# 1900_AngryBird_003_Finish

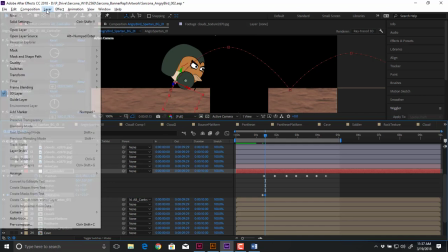[24:54]
Let me change my background color so we can see that.
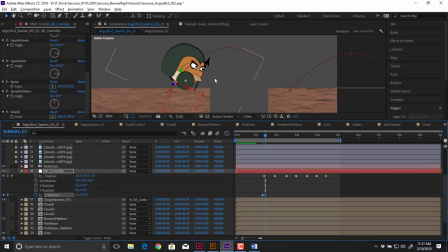[25:00]
There we go. Not that it matters, but just so you can see it. Okay, so now he goes like this. and then he's rotating. Now, if this wasn't a bouncing ball, what would happen is the ball would roll the entire time.
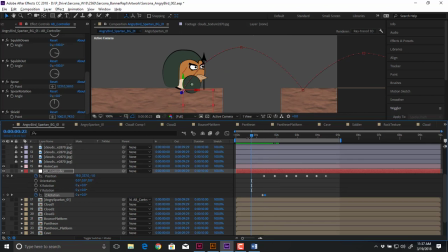[25:15]
It would basically continue going the same direction. Because this is a character with control of his own limbs, he would not want to go upside down. So he would rotate towards the bounce, and then when he gets in the middle of the air, he's straight, and then when he gets to the bottom, it's like his feet are landing, okay?
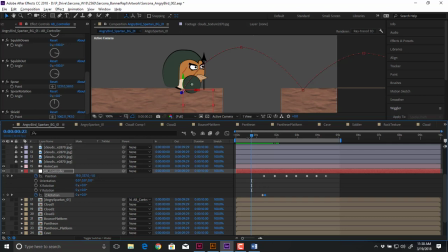[25:31]
So it would be, imagine this is the Angry Bird. He leans towards his bounce, he comes up, and then he hits. And then he leans towards his bounce, comes up, and then he hits, okay? So at the bottom of each bounce, he's going to be like this, exactly like that, every single time.
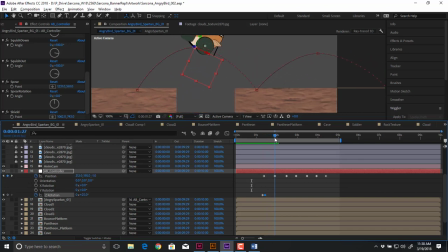[25:47]
When he gets to the top of this, right about here, he's going to be back to being no rotation at all. So he'll be back to being just straight up in the air.
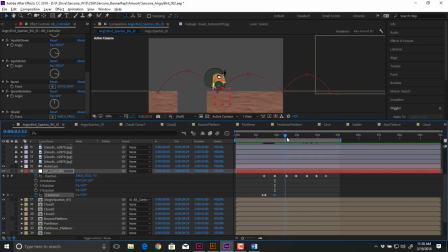[25:57]
When he almost hits the ground right there, he will be rotated backwards, like this. And then when he goes forward again, he will be rotated the other way.
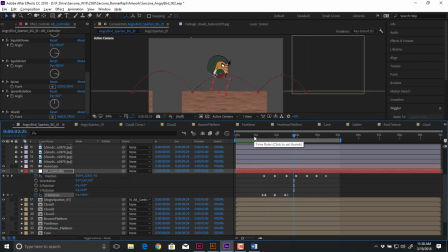[26:12]
Okay, so this is what one of our bounces will look like. Okay, so now it's feeling again like he's actually in control of this. We get a sense of motion. We go to the top of this, set this back to 0. We go to the end of this. Very repetitive at this point because it's just the same thing over and over again.
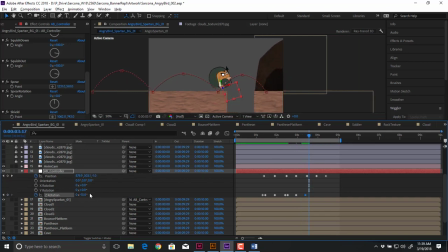[26:31]
And again, if this was a bouncing ball, all of these things would still be enacted. It would just be a different kind of animation. And then we get to the top of the hill, and this goes to 0. And then we go here, and then that rotates back.
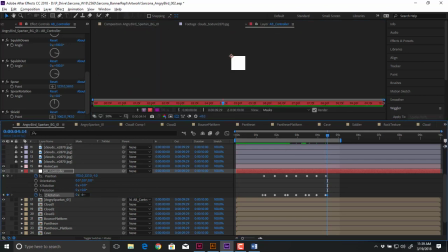[26:45]
And then he's landed, so he's back to, 0. There we go.
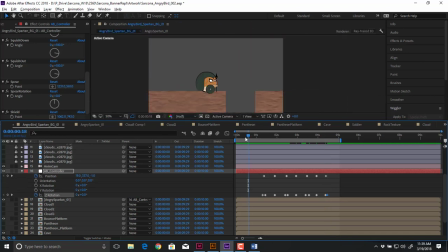[26:53]
All right, so now we preview this. Cool. All right, so that looks good.
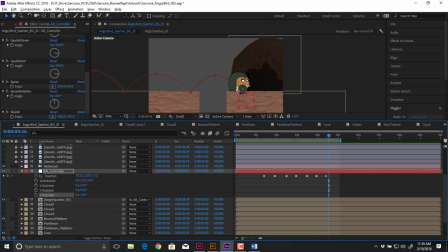[27:08]
Awesome. Now, here's a quick way to do that instead of doing it the way I did it. If you've done this before, you know where the keyframes are going to be. So I know that this keyframe right here of him being at 0 perfectly straight up and down,
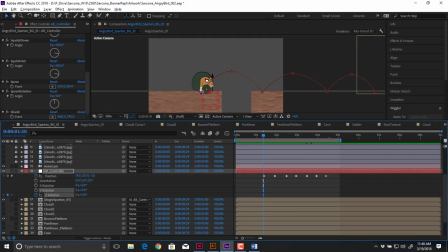[27:24]
it's going to happen right at the beginning, right at the end. So if I go right at the beginning, right at the end, and I just paste that keyframe. I've copied it and I paste it. Where else is he going to be straight up and down? In the middle, right? So if I just go to the middle, paste the keyframe, paste the keyframe, paste the keyframe.
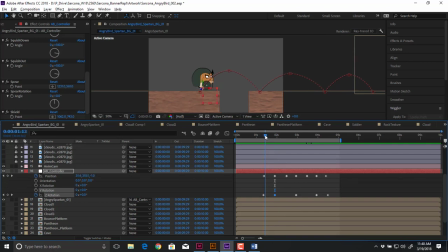[27:42]
Cool. So now he's straight up and down. So right here before he jumps, which direction should he be facing? Right. Okay. So every time right before he jumps, he's facing the right. So now I do the same thing. I go where he's about to take off, and I paste, make sure I copy one keyframe, not all of them.
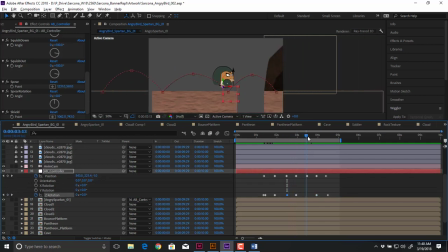[28:02]
There we go. And then I paste it, and then I go up to right there, and I paste that. This one could probably be scooted over just a hair. There we go. I apparently did not copy that keyframe. Paste, yes, there we go.
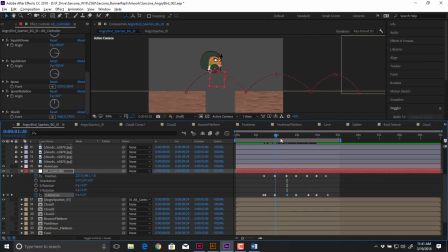[28:23]
There we go, okay. So now that's good. So he goes, all right. And then right before he hits the ground, which direction is he facing? Left. So go there, grab the keyframe, copy it, and then we do the same thing right before that. He's facing the other direction.
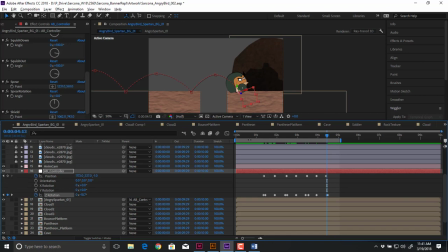Very similar animation, right? Now, the disadvantage of doing something like this is all my values are exactly the same.
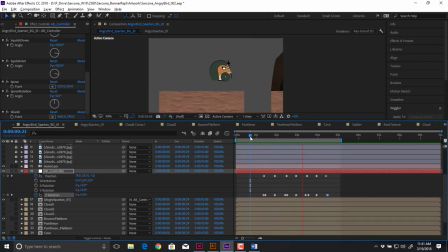[28:59]
So there could be, it's too static. I could go back and tweak them if I need to.
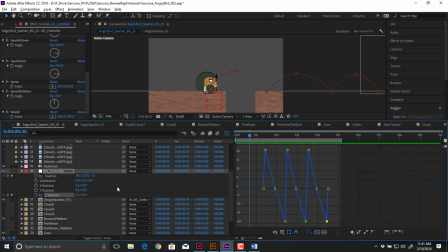[29:06]
That's where the graph editor is really handy, not the speed graph, but the value graph. Because here I can click on just the Z rotation, and I can just move that Z rotation straight down or straight up. And what this does, it just gives me a bit of randomness inside there, so they're not all the same.
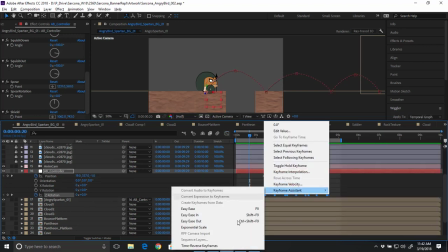[29:26]
I can also grab these and make these easy ease. It may not be fantastic when I do that.
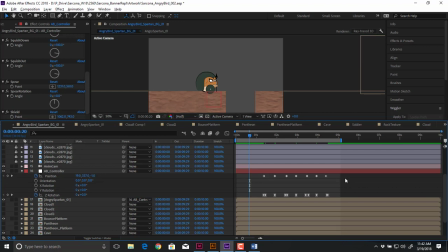[29:33]
These up here, the position, with the curve, we already did the easy ease, so we don't need to worry about those. But with the rotation, we want to at least see what it looks like. Yeah, it looks a little bit too staticky or too wobbly for me.
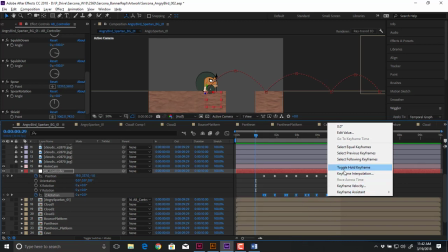[29:51]
So I'm just going to go back to keyframe interpolation and set this to linear.
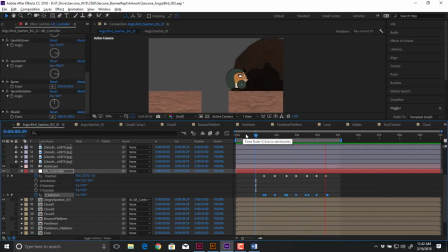[29:59]
Yeah, I like the way that looks. So I'm going to stick with that one. Cool. So now I'm happy with the way that turned out. Now I would start to work with my squash and stretch.
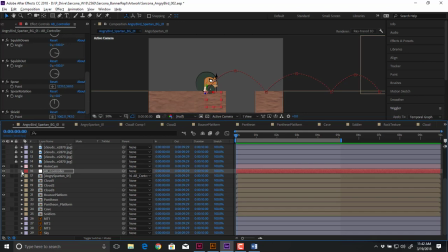[30:10]
Okay, I got positions set up, I got rotations set up. Now it's time to squash him and stretch him. I want to have these showing, and then I can go into here and start to set this up.
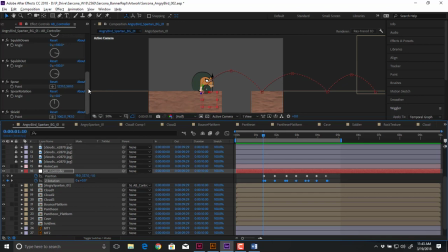[30:24]
Now if you're not sure of where these go, just take a minute, write it down on paper as to where you think he'll be squashing and where you think he'll be stretching. Write down just like a storyboard or a little like flip book type thing, a little animation of where you think each one of these would be.
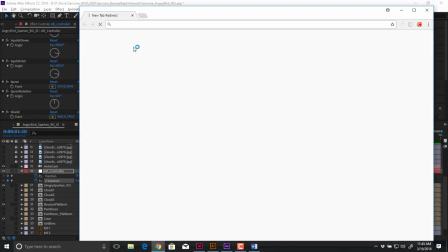[30:41]
Or if you go to Google and you type in bouncing ball animation,
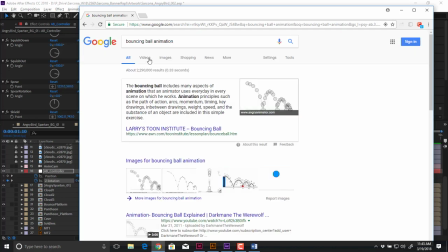[30:47]
you will find Animatino. There you go. You will find plenty of images that show where the ball squashes and stretches.
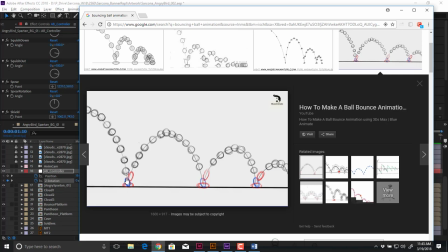[30:55]
And you'll see, very similar to the rotations, that anytime he's rotating back or forward, he's going to be stretched out. Anytime he's hitting the ground, he's going to be squashed flat. And anytime he's at the top of his hill, he's going to be perfectly round. Okay? Always.
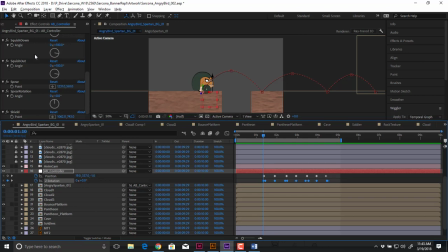[31:09]
So, very similar setup. So, I'm going to go to my squash down and squash out. Now, these are going to be always used in conjunction. Anytime he goes in, he will come up. Anytime he goes down, he will go out. Okay? Otherwise, he looks really weird.
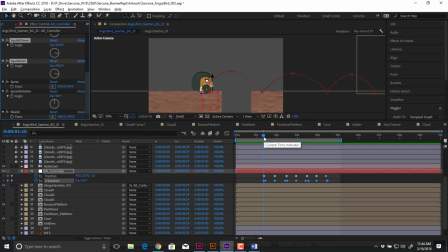[31:25]
All right. So, right here at the beginning, he should have no squash at all, right at the very beginning. So, I'm going to go right here. I'm going to set my start keyframes for those. Now I can hit U so I can see all the keyframes together. Right before he jumps, right about here,
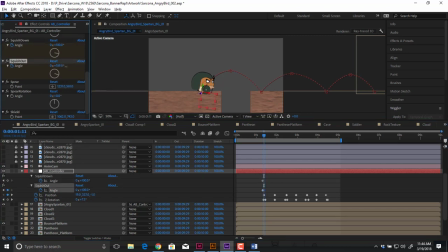[31:44]
right before he jumps, he should be squashed out and squashed down.
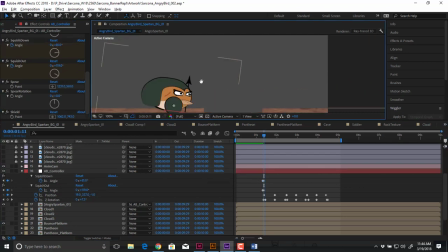[31:50]
There he goes. Now he is going to intersect the ground a little bit more. That's fine. It's a cartoon.
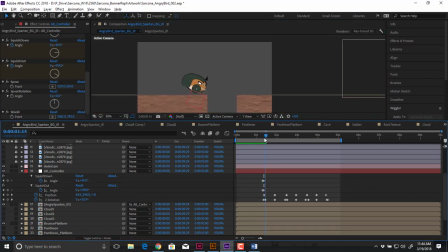[31:55]
Nobody cares. Okay, so here he goes. Now right after he leaves the ground, he's going to be stretched out. Now don't be alarmed if you don't catch on to this right away. I have people in 3D animation that do the same thing, because we do a bouncing ball doing the exact same thing.
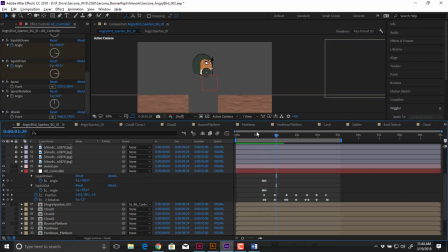[32:17]
So there we go. And you can feel it too, right? When you feel that first bounce, like it feels a little bit like he has some sort of surface or substance or volume to him. He gets right to the top of this. He's back to being at 100 here and 100 there.
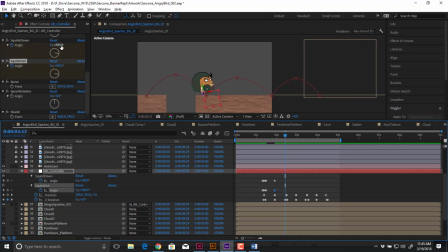[32:36]
Then we go right here to the beginning. Right before he hits the ground, he is stretched out this way and squished in this way. Now, how far do I go? I'm just eyeballing it. I'm just kind of like, if this one's 110, then this one's 90, about.
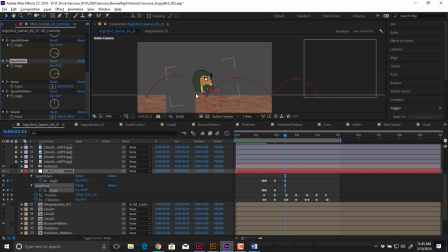[32:51]
Don't try to type them in. Don't try to get them accurate. Just about. You'll feel it afterwards. If you see he's bouncing and you're like, well, he looks really skinny here all of a sudden. He looks like he lost some volume. Then you can go back and just tweak stuff. But for now, just kind of set some keyframes to start it off. All right, so that's it.
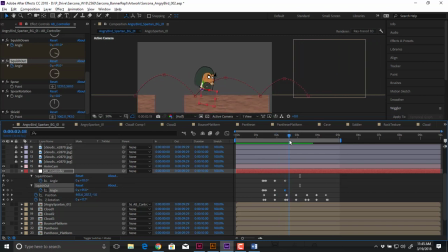[33:08]
Boom, boom. So then you would do that throughout the entire animation.